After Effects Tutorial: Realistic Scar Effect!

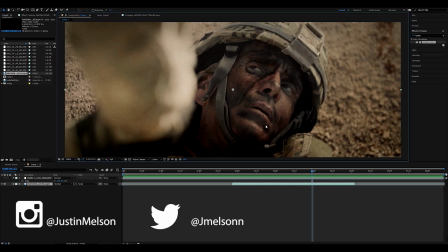0:05 Hey guys, how's it going? My name's Justin Melson with Happyfox Productions, and today we're going to be doing a quick tutorial on how to do a CGI scar on top of your actor. And it doesn't necessarily have to be on their face, but in this example we're going to be doing a CGI scar on this actor's face.
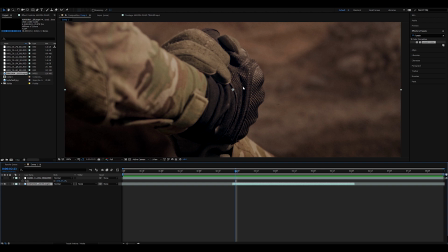0:19 So what we have here is a shot in the teaser to Ngora Road, but what we have here is,
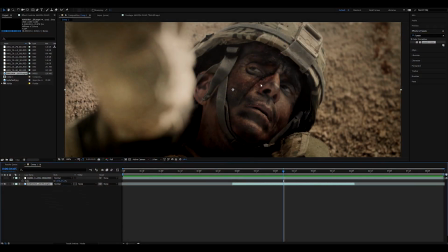0:25 besides the additional atmospheric effects we have going on, we have a scar that is right here on his face.
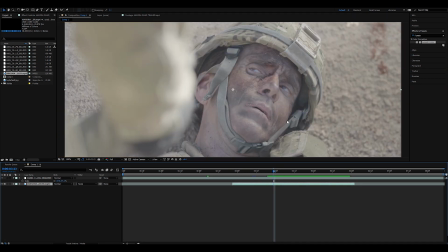0:32 And the thing is the original shot looked a bit like this. We shot this on the Red Scarlet Dragon in 5K,
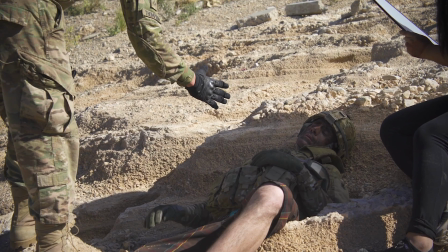0:39 and we didn't have the budget to hire a special effects makeup artist, nor did anybody on set really know how to do special effects makeup.
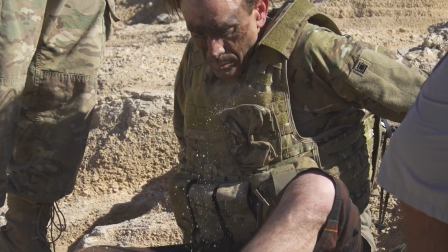0:46 And so I just said, okay, I'll just do it in post-production. Hopefully it'll work out.
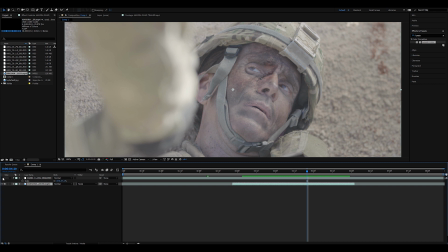0:50 And so the way we went about doing this is, well, it's actually a fairly simple technique.
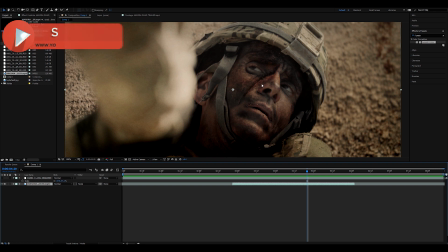0:56 It's just mainly compositing the scar to look like it's on the actor's face. The actual scar effect itself isn't really hard at all.
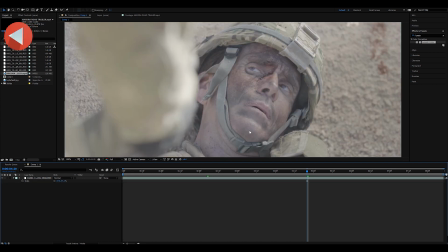1:02 So let's go ahead and jump right into it. So we have this raw clip here shot on the Red Scarlet Dragon.
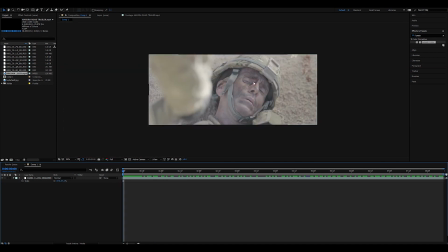1:09 He just looks up. And so what we're going to go ahead and do is just do a really quick temp grade. So I'll do Ctrl-Alt-Y to do an adjustment layer. Throw on some Lumetri color. And we'll just add on some saturation, add a lot of contrast because it's a war movie, bring the temperature up.
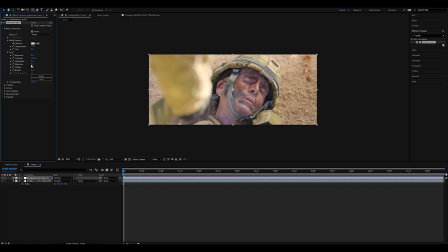1:27 This is just a very, very quick rough gray, just so we have a base to work off of. Down the blacks, go into the curves, probably go into the midtones, bring that in,
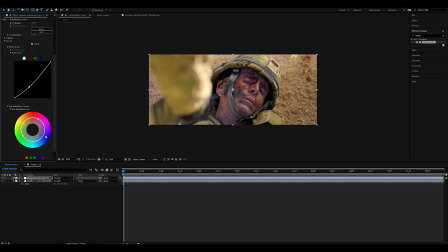1:39 and take anything that's pink or purple and just kind of take those colors out because we don't want those,
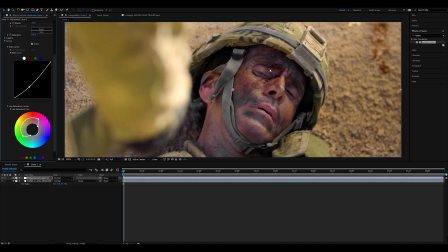1:46 especially a lot of the scar. The makeup artist that we did have on set, she really went heavy on the pinks and the skin tone, so I'll probably take those out. Just take a lot of these colors, kind of bring them down. Cool, and then I'm probably going to just undo what I just did and desaturate most of it.
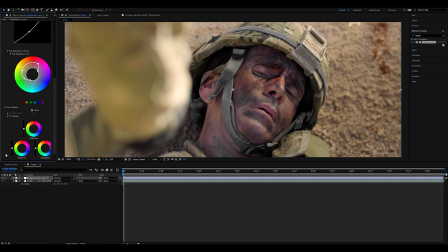2:05 Cool, go down here into the color wheel, bring the midtones down,
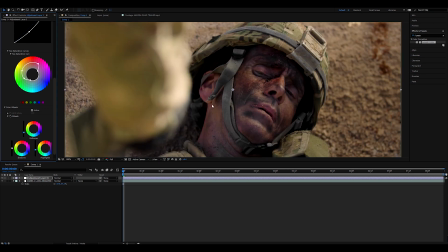2:11 bring the highlights down just so the overall scene is a bit gloomy. I mean, in the actual grade, I kind of did some brightening and relighting on his chin
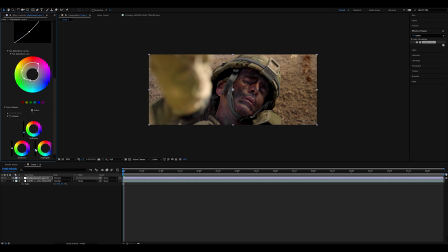2:20 just because I wanted it to match the other shot where he's kind of looking up at the other soldier. That's kind of more of like an angelic type shot. But anyways, maybe bring the midtones, the warmth up. And this isn't a color grading tutorial, so I'm trying to make this pretty quick. So cool, cool.
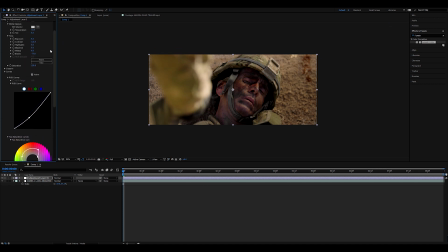2:35 Shadows down. And maybe bring this down again some more. Bring the shadows in. Cool, so the last thing I'm going to do, second to last thing I'm going to do is name this.
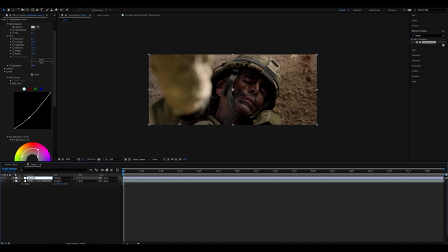2:50 I'll do overall grade, something like that. And then we'll go ahead and add another adjustment layer. And this is just something I like to do when something is close up to the foreground. We didn't have any diffusion on set for this part. So I'm going to go ahead and just kind of desaturate and lower the luminance values of this part.
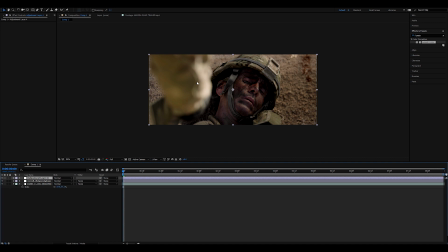3:10 Because if it's closer to the camera, I feel like it'd be a bit more cinematic and add a bit more depth if we were able to kind of dim this part. So hit G, kind of do a quick roto. It's actually not even a roto.
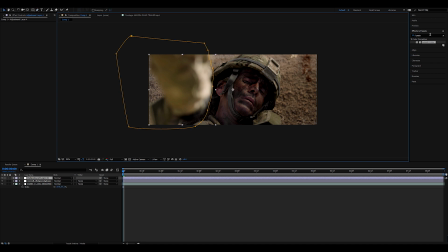3:21 So just kind of mask and isolate this. Hit V. And we'll just do curves because you can't go wrong with curves. And we'll do tint. Boom. Probably tint this to like
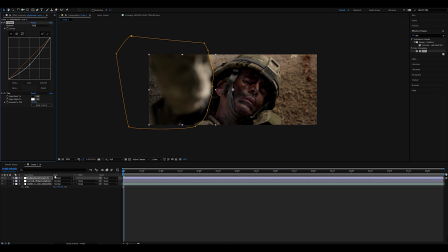3:38 40, kind of bring that in just a little bit and feather that out. And looks probably right there. Cool. Awesome.
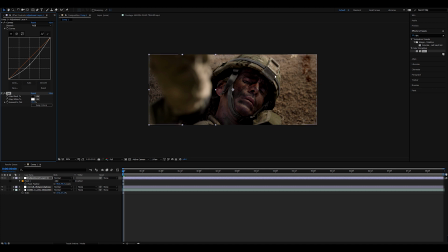3:53 I mean, in the actual grade, like I mentioned, there's a whole lot of other work that was done on this shot, but for now, this is definitely good enough. So now let's work on the actual scar that we have going on. So normally what I would do is like,
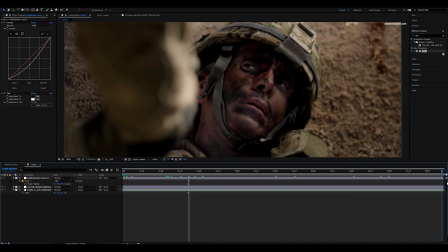4:07 okay, I maybe need to go into Bujou and do a 3D motion track because his face is kind of doing a 3D track.